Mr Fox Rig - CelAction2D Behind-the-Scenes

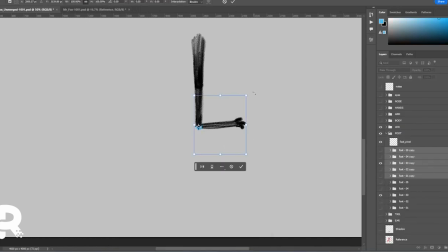(8:12)
Another note was that the foot shapes that I had so far were great for most views, but just for the front it wasn't quite working, so I'm making some extra front feet.
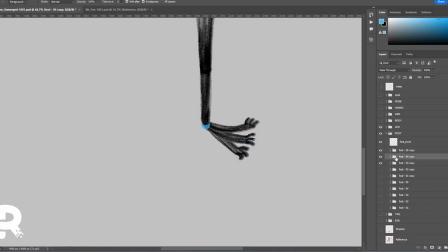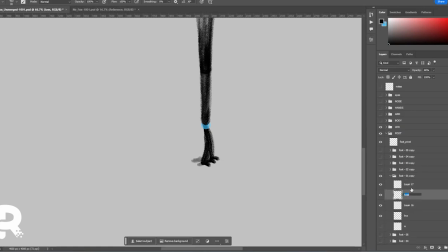(8:41)
Really important to keep your layers named nicely in Photoshop and make sure to keep an unmerged file of any rigs that you're doing, just in case you ever want to go back and make changes.
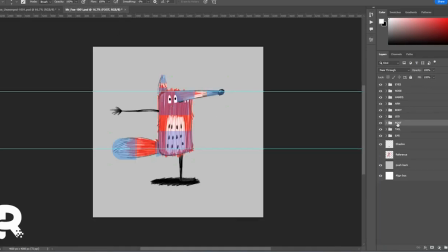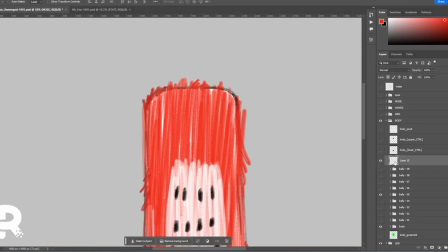(9:03)
Here Luke was finding the black line on the body was really interfering with the teeth as we posed up the turn of the character. So I'm going over that to hide the black a little bit.
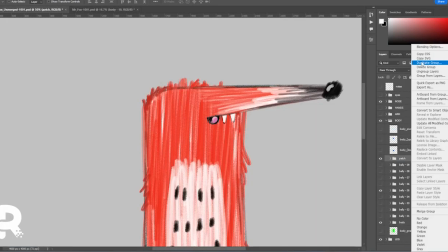(9:18)
It was a challenging design, this one actually, because the idea was to try and make it look like a child had drawn it in pencil.
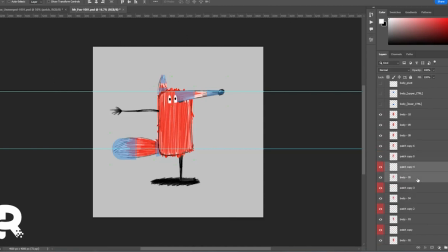(9:24)
And it's an interesting design conversation how to make it look sort of childish and crayon-y, but still make it look sort of professional and neat.
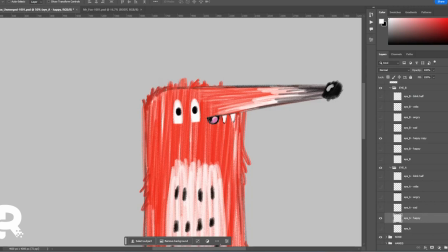(9:37)
Here I'm just adding some more eye shapes.
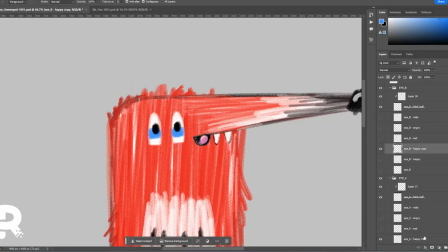(9:41)
Sort of in between the fully open and what I had initially as the halfway blink,
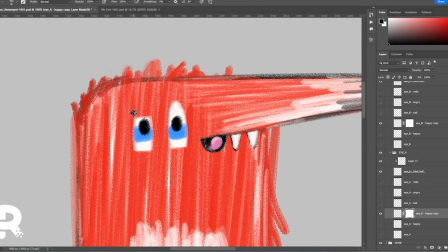(9:47)
so a sort of a 3/4 blink and an extra happy shape as well.
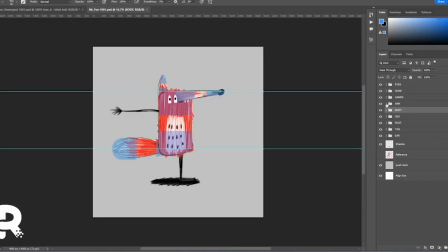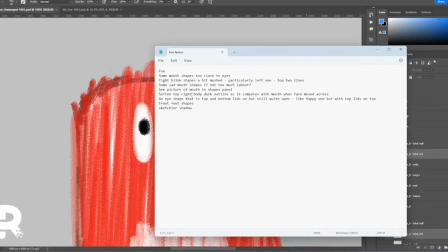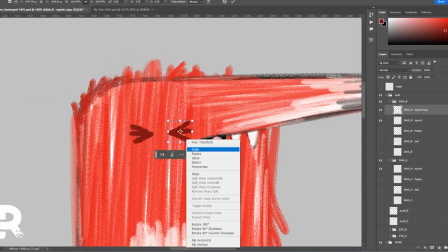(10:10)
These blink shapes weren't quite symmetrical enough, so I've just duplicated my one side for the other.
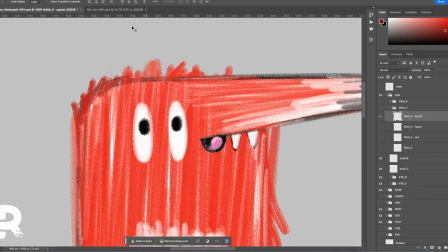(10:17)
I think in the end I'm quite pleased I did the eyes individually rather than duplicating, just because of that design style of trying to make it look a little bit childish. If it had been too perfect and duplicated, I think it would have been a shame.
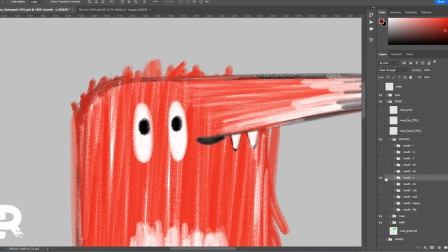(10:31)
There were a couple of mouth shapes that were getting a little bit too close to the eyes in some cases, so I've just squeezed those a little bit so that they're not interfering.
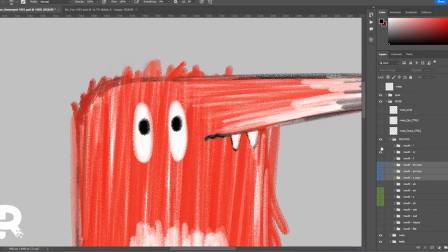And also adding some extra sad mouth shapes for lip syncing and expressions.
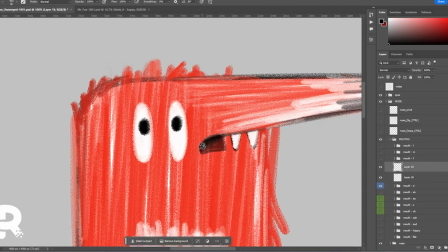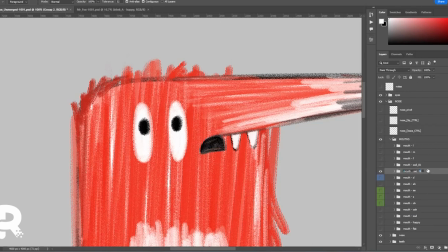(11:23)
I'll often colour code groups in Photoshop just to keep clear in my mind what's new, or sometimes I'll colour code by angle.
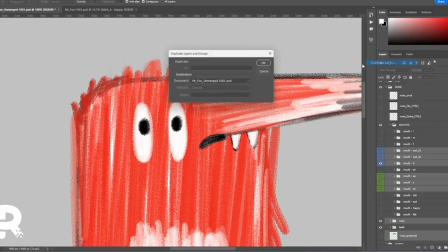(11:32)
Whatever system works for you, go for it.
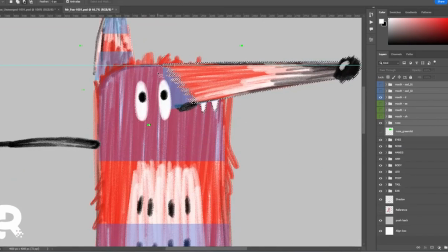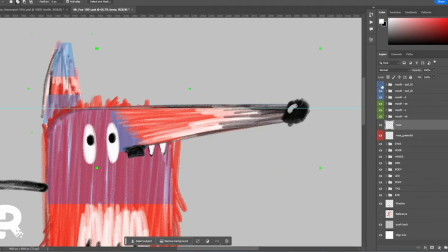Merging all my green dots in for the limbers in the merged version of the file.
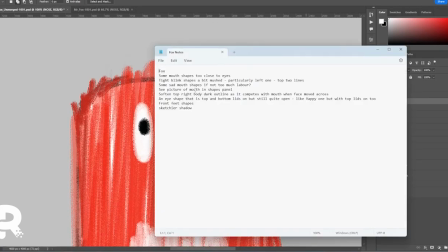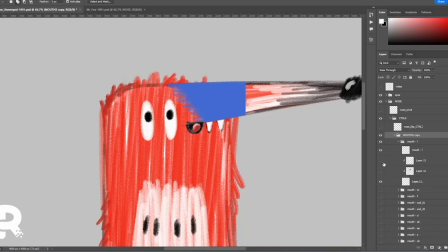(12:04)
So here's something when you're shape linking controls to things. Initially I just duplicated the one control shape which you toggled through, but if you're trying to pick a shape as an animator, you can't really see what you're picking.